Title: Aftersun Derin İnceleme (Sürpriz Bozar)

Bence pişmanlıklarının arasında o gece babasıyla dans etmemek de var. Bu son dansları olabilirmiş ama olmamış. Sanırım burada hemen filmin müziklerine de bir parantez açmak lazım. O Blur'dan dinlediğimiz Tender'daki iyileştir beni yakarışları ya da Under Pressure'daki bu son dansımız sözleri bilinçli seçilmiş ve filmin tonuna gayet uyan ifadeler. Bir de biz o giderek belirginleşen Polaroid resme bakarken fonda çalan bir gamsız hayat var. Yani nasıl da güzel gitmiş bu filme. Çok mu dertsiz duruyorum uzaktan bakınca, çok mu kalender sandığınız dert anlatmayınca dizeleri kolum için özel yazılmış sanki.
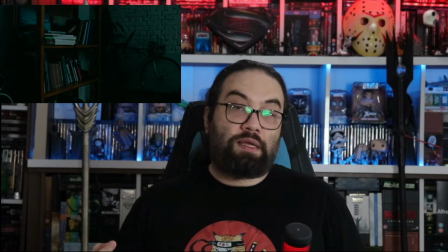[13:04]
Film 360 derece dönen bir kamera hareketiyle önce 11 yaşındaki Sophie'yi yaşlanmış haline
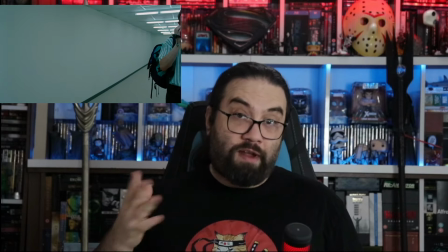[13:11]
sonra da onu havaalanında uğurlayıp o Rave partisine doğru yitip giden babasına bağlıyor. Bu filmde defalarca gördüğümüz harika kamera kullanımı ve kadraj seçimlerinden sadece biri.
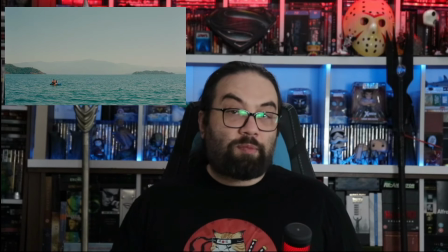[13:25]
Bir diğeri Sophie ve babasının erkekler, partiler ve uyuşturucular hakkında konuştuğu karede vardı. Yanlarında değildik. Denizin ortasında özel bir konu konuşulurken onları yalnız bırakmış gibiydik. Filmde bunlar gibi daha pek çok özenle seçilmiş kamera hareketi ve plan boyu var. Çiçeği burnunda yönetmenler işte bu işlere çok önem veriyorlar. Charlotte Wells genç ve yetenekli bir yönetmen. Bu ilk uzun metraj filmi ama yine Aftersun'a benzer temaları işleyen Tuesday adlı kısasına da mutlaka bir bakmanızı öneririm. Linkini açıklamalar bölümüne koyacağım. Filme dönecek olursak hayatı simgeleyen Su'nun kullanımı da gayet hoştu. Sophie daha 11 yaşında olduğundan geleceğe böyle umutla bakıyor.
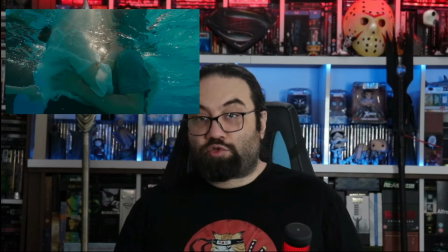[14:10]
Onun içinde yüzdüğü su berrak ve özellikle gençlerin suda oynaşmalarını izlediği sahnedeki gülüşü içimizi ısıtıyor. Oysa Colum hayattan umudunu kesmiş. Kızına o sen daha çok gençsin önünde her şeyi yapabileceğin uzun bir hayat var derken yüzünde hem sevinç hem de böyle bir parça kıskançlık var.
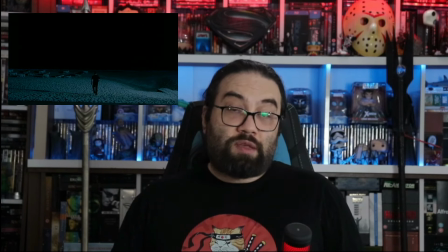[14:31]
İşte bu nedenle onun yüzdüğü su gece gibi kapkaranlık. Aynı ayrım sarı ve mavi kullanımında da var. Sophie sarı rengini çok seviyor çünkü bu renk günün ilk saatleri gibi sıcacık ve
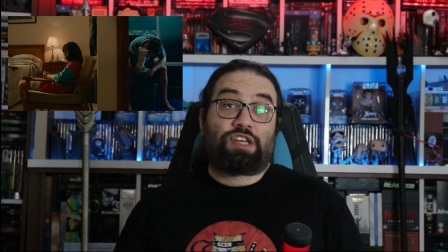[14:44]
hayat ona her istediğini verebilecek o sarı bileklik gibi imkanlarla dolu.
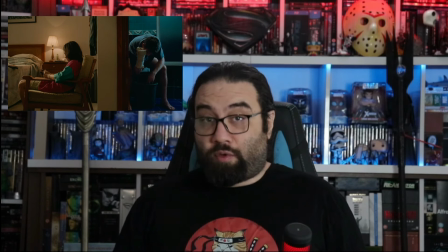[14:49]
Hayattan soğumuş Column'un rengi ise koyu mavi çünkü onun dünyasında güneş artık batmaya başlamış ve güneşten sonrası da kopkoyu bir karanlık. Dinlediğiniz için çok teşekkür ederim. Bir sonraki videoda görüşmek dileğiyle. Hoşçakalın.